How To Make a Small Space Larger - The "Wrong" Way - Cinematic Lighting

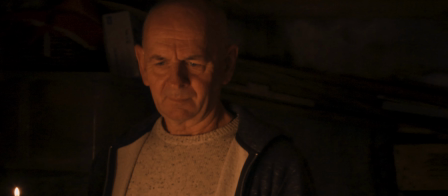(0:00)
Often when you're working on a budget, you're forced to shoot in small spaces.
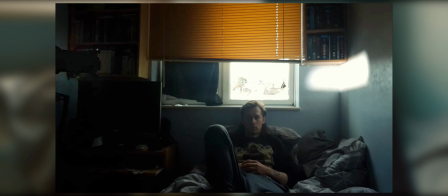(0:04)
And usually, we don't want these small spaces to look small on camera.
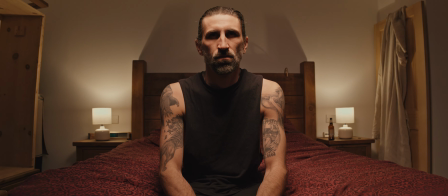(0:09)
So generally, we use wider focal lengths. Place objects closer to and further from the camera.
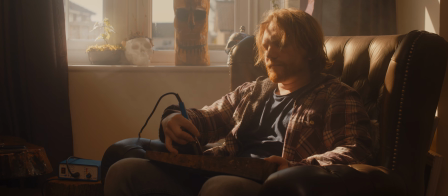(0:19)
And make use of light and shadow to create depth in the frame.
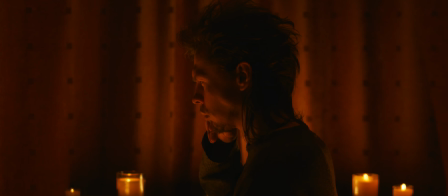(0:24)
This can prevent the image from being too flat and hide the fact that the space we're shooting in isn't very big.
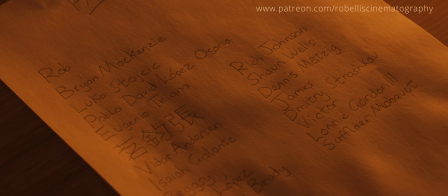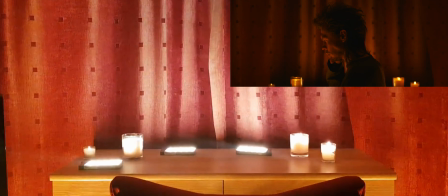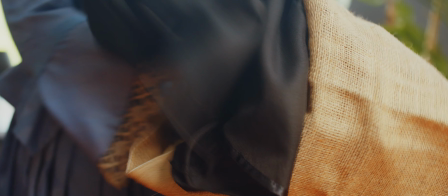(0:43)
But let's take a quick look at this shot, which we used in an ad for Audio Socket, which I've linked in the description.
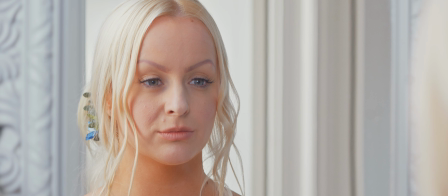(0:52)
And what we did here was actually the opposite of how we would usually emulate a larger space within a smaller one,
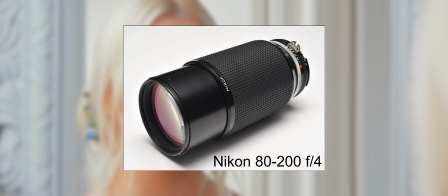(0:59)
by using a longer focal length and a lot of light.
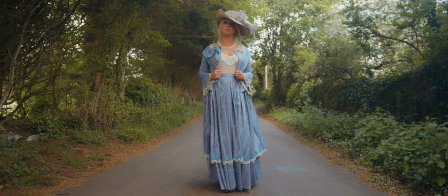(1:04)
So in the context of the ad, we have our actress dressed Victorian-esque, looking a little more upper class,
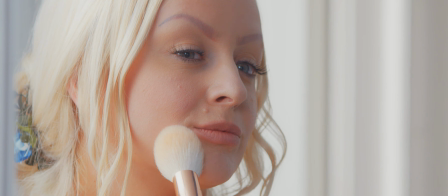(1:12)
intercut with shots of her in the mirror, putting on makeup and admiring herself.
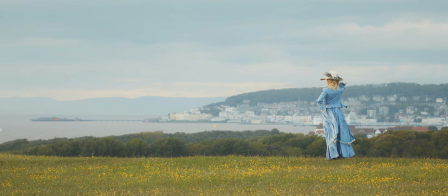(1:19)
Luckily, living in a Victorian seaside town in the UK, it was easy enough to get our outdoor locations appropriate for the shoot.
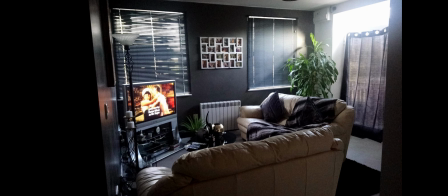(1:27)
But for the indoor shots, we were shooting in a small, modern apartment, not an elaborate Victorian building.
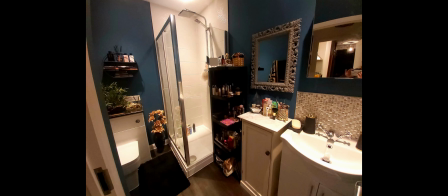(1:35)
The bathroom was an especially tight squeeze, with a very limited amount of space for lights, the actress, me, and the camera. Since we wanted the room to appear larger and more elaborate on camera, to better match our character and locations, we needed to position the camera in a suitable place.
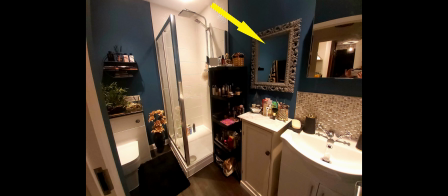(1:55)
If we had shot from this angle, the mirror would have been reflecting the wall and towel rack, which wasn't going to do a very good job of hinting toward a larger space.
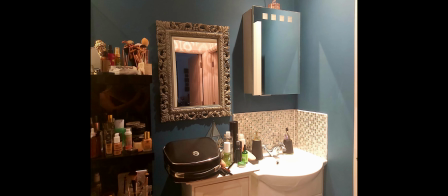(2:05)
So we placed the camera on the opposite side, when a mirror would be reflecting down the hallway.
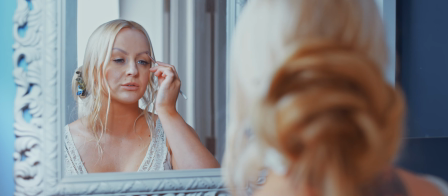(2:13)
We set up our lighting roughly and did a test shot using a 50mm lens.
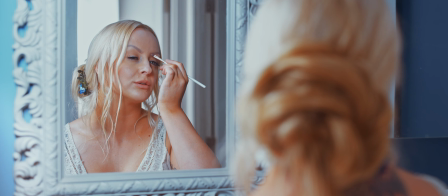(2:19)
But we weren't happy with the shot.
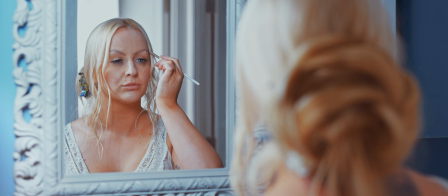(2:22)
Although the lighting wasn't even quite how we wanted it yet, we could already see that the composition wasn't suitable. We did have the back of our actress in frame to create some foreground depth in the shot, but at this angle, at this focal length, we could see too much of the wall, which was flattening out the image.
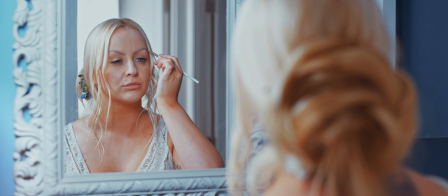(2:42)
We also weren't too keen on the darker blue walls, as they felt distracting and conflicting with our lighter,
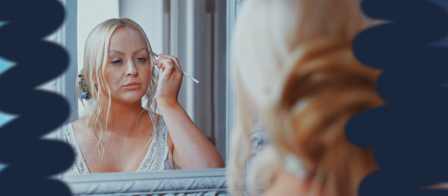(2:49)
paler palette, and they just made everything feel that little bit more cramped in.
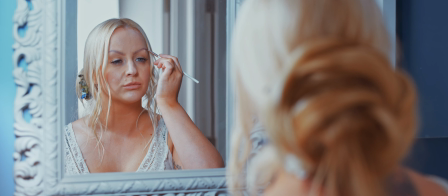(2:55)
We couldn't change our angle, as this was the only position where we would have our actress appear in the mirror, properly composed with the hallway background. Essentially, we needed to get rid of this wall, so that our focus could just be on this section of the image,
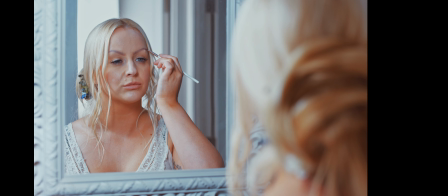(3:11)
along with the preferred colour palette being contained in the mirror. If you think about it, the mirror is actually like a window.
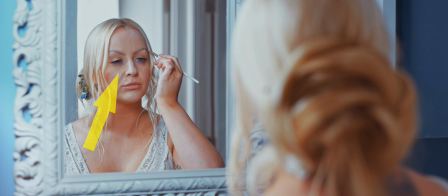(3:20)
All the depth we can get out of the room is contained within it. So that's where our focus and composition need to go.
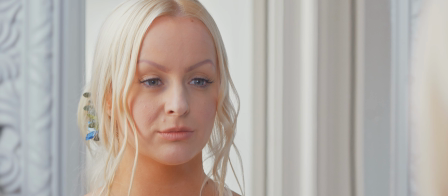(3:32)
The final composition was shot at around 100mm. You can see at this focal length we were able to shoot entirely within the mirror,
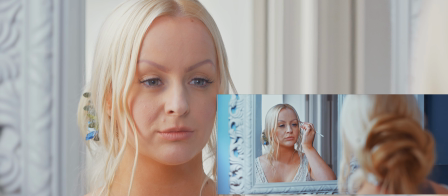(3:41)
removing the distracting elements of the room and the wall, which was drawing attention to the fact that the space is small.
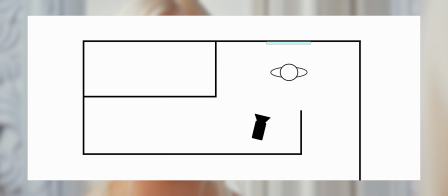(3:50)
By only showing what the mirror is reflecting, we've effectively extended the size of the room.
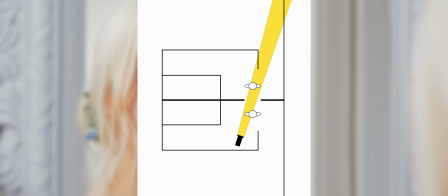(3:58)
By only showing the hallway, which is further away than the wall which the mirror hangs on.